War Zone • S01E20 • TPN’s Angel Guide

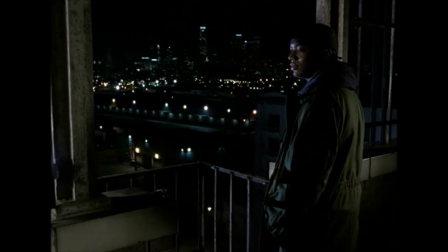Warzone is another episode that is more fun to analyze than it is to watch.
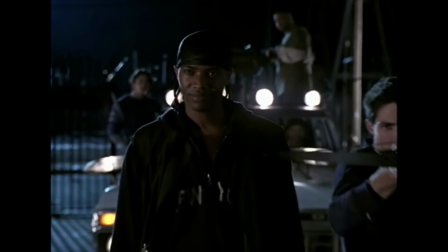The episode introduces us to Charles Gunn and company, who we spend most of the story with,
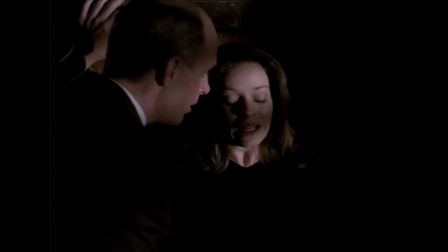and as with any plot that tries to get us to care about a completely new set of characters rather than the ones we've already formed a deep emotional bond with,
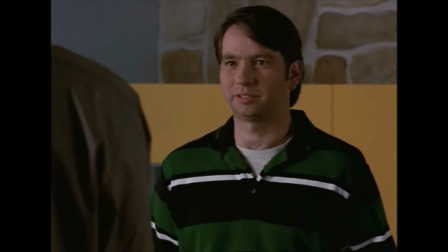the results are somewhat on the meh side.
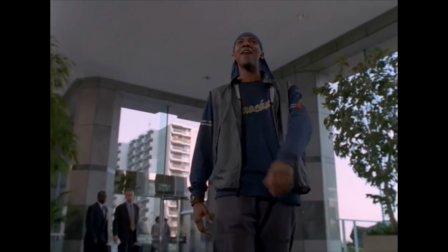As charismatic as J. August Richards is, and he is, Gunn and company are tropes we've seen 100 times before,
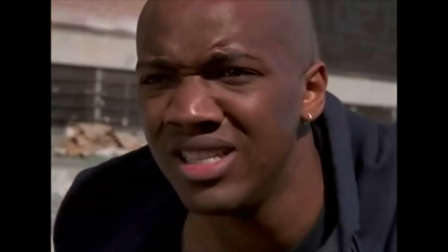and what might have been a solid emotional payoff gets undercut by some dodgy dentals.
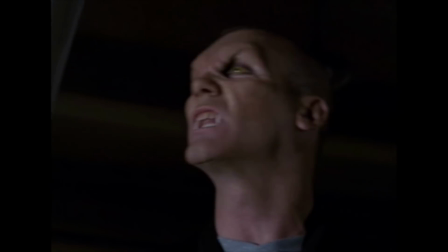But on closer examination, I think there might be something very interesting going on with this episode's structure, and with Gunn himself.
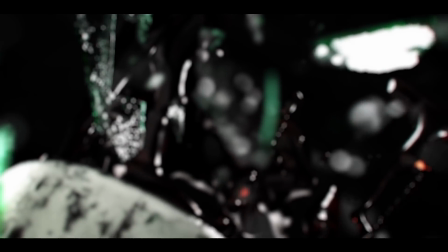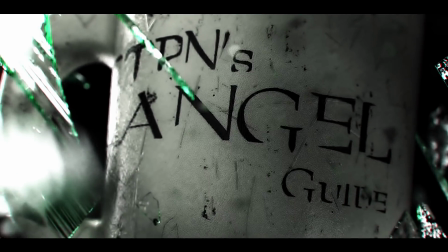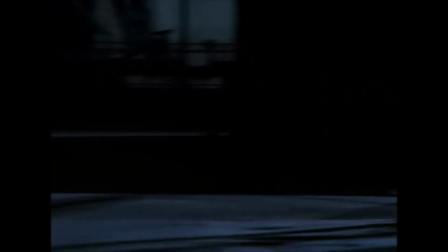We open on a young woman walking a dark alleyway at night, followed by a pack of Silverchair vampires.
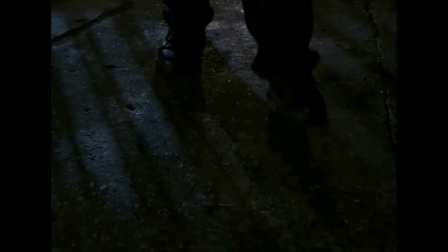The lead grunge rock pyre turns, and for a moment we think it's Angel, what with the dark clothing and the first few notes of his theme.
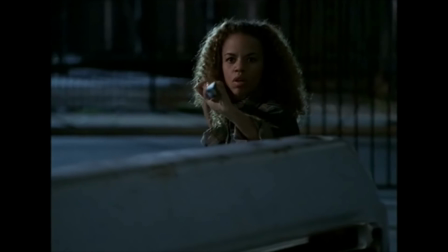But instead we meet Charles Gunn. The woman is Gunn's sister, and the two of them lead a gang who defend the streets from the Midnight Nasties.
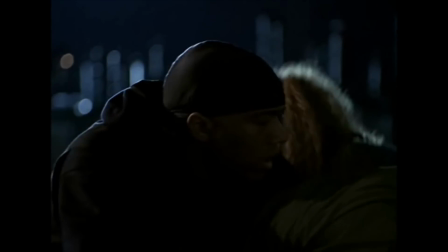The vamps in the alley get the best of Gunn's crew, who all dub the Lost Boys, and the gang returns to Neverland to attend to their wounded.
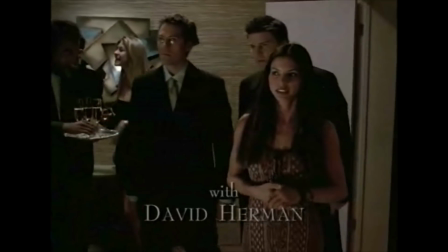On the other end of the spectrum, Angel and company are attending a party of billionaire David Nabbit, who is having some unfortunate blackmail issues having gone to a demon brothel.
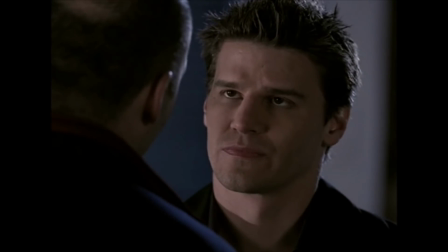Angel tracks the blackmailer from the brothel to an alleyway. The Lost Boys see him coming and save the blackmailer from Angel.
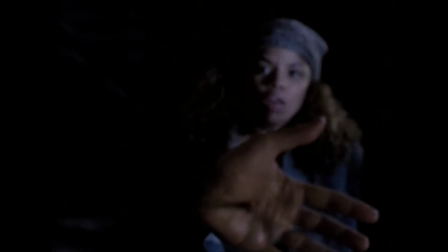Angel accidentally flees into Neverland and saves Gunn's sister from a booby trap, enough of a gesture that Gunn lets him go.
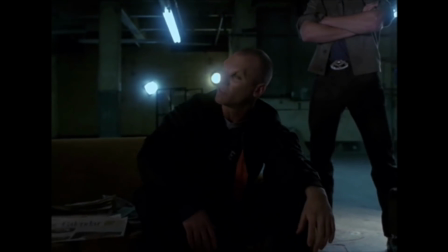The vampires from the opening scenes are having a meeting about the Lost Boys and decide to attack.
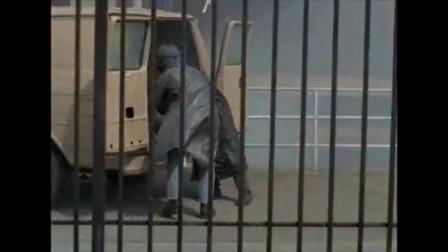They take Gunn's sister in what is a genuinely harrowing scene.
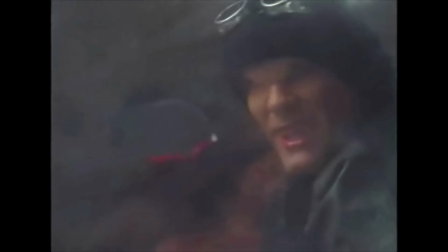The shots of Alana being murdered through the ugly van window and Charles' expression after really bring the consequences of this life home.
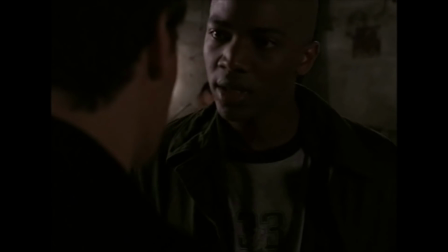It lands in a disturbing fashion. Angel returns to Neverland to try and offer his services.
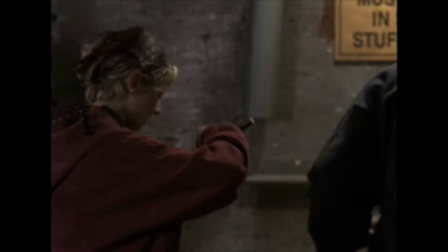Unless, of course, death is what you're after, then you're on your own. I'm always on my own.
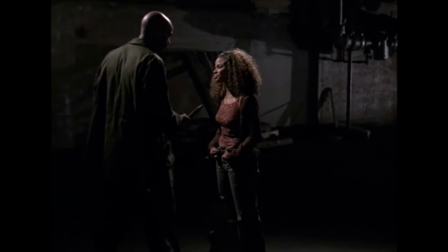Angel gets locked up, Gunn kills his vampire sister, a pretty good emotional beat is interrupted by some enormous lisp-inducing vampire teeth.
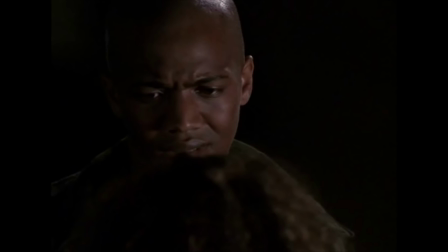Say goodbye to everything you ever knew.
I thought they'd figured out the lispy vampire dialogue problem after Darla died with marbles in her mouth.
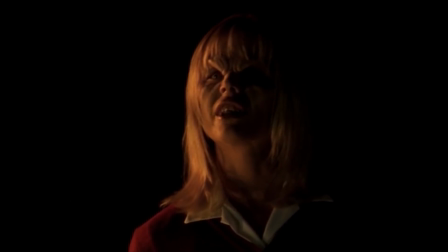There was a time when we shared everything, wasn't there, Angelus? Apparently not.
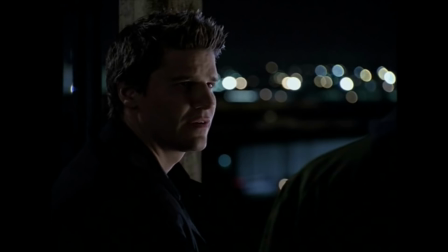And the episode ends with Angel and Gunn striking a pact of mutual support. Warzone is a strange episode.
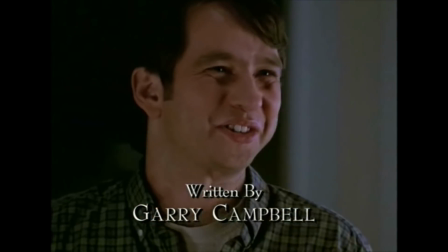The only writing credit went to Garry Campbell, his lone Buffyverse script,
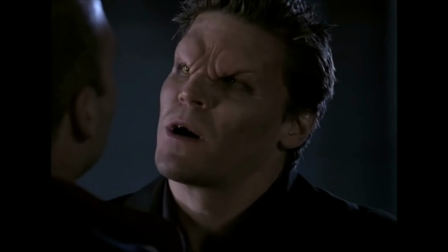whose other resume entries include The Kids in the Hall, The Jamie Kennedy Experiment, and Mad TV.
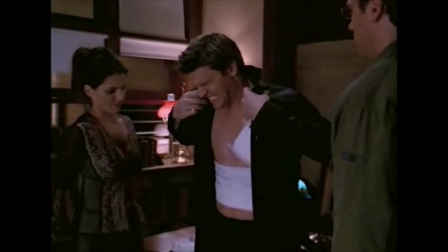With those sorts of entries, is it odd that Warzone feels so dry?
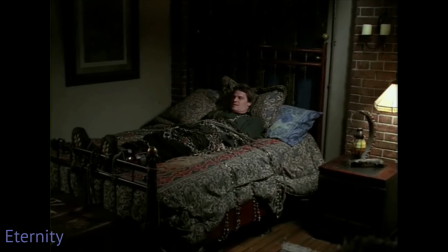It's another very transitional episode away from the episodic film noir vampire detective concept the show started with.
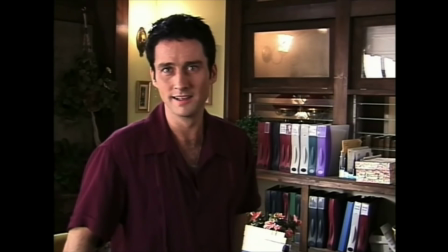Season 1 has been nothing but an experiment as the writers tried to find their voice, but clearly they were leaning towards a more
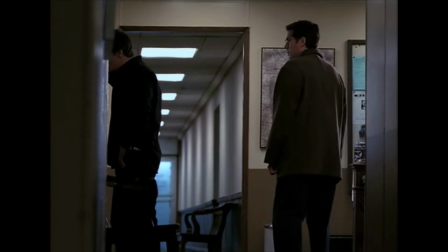serial-style show going into season 2, which by necessity would have meant building out the cast.
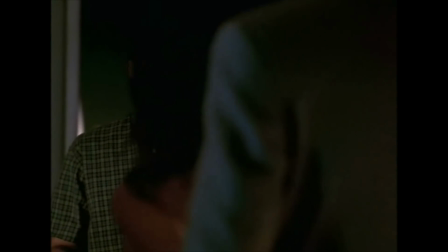Thematically, David Nabbit is set up in stark contrast to Gunn's world.
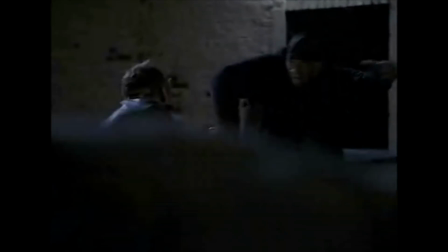The opening cuts back and forth between them are intended as direct commentary.
I like to smell a little money once in a while.
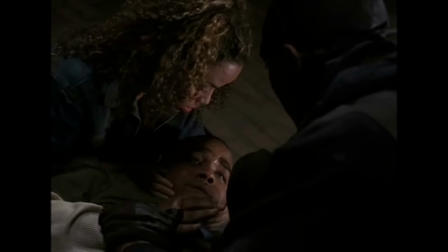Pick me up like I was a baby. It's dust, Bobby. Forget about him.
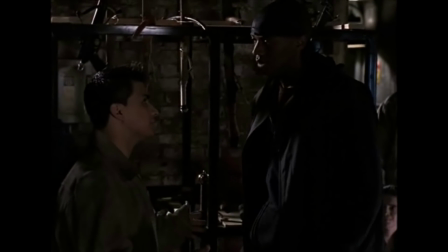Gunn's is a violent and transitory world, one with no expectation of long life.
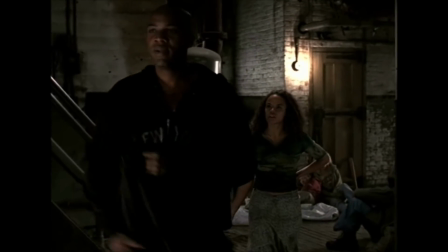It's also much more ethnically diverse. Nabbit is isolated by money and class.
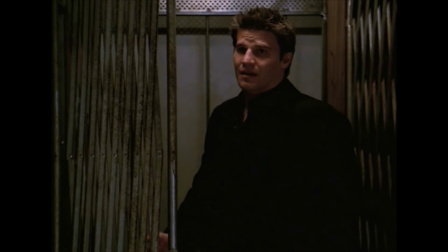The episode is mostly the introduction of Charles Gunn, and there are a few structurally interesting elements to it.
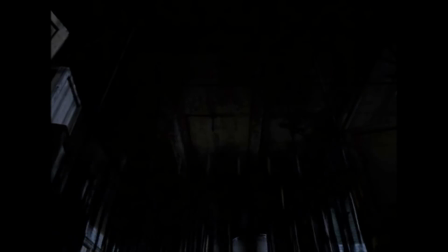Throughout, the Rube Goldbergian style of his gang and their improvised steak cannons and traps kept making me think of Peter Pan and the Lost Boys.
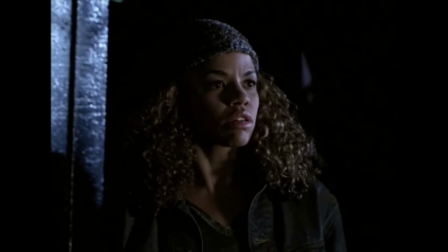Like Peter's Lost Boys, Gunn's gang of misfits have no expectation of ever growing older,
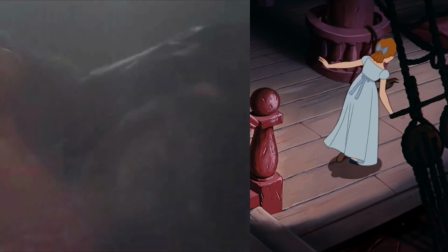and they too have a Wendy who is eventually captured by the pirates, before returning to London to eventually grow old and die.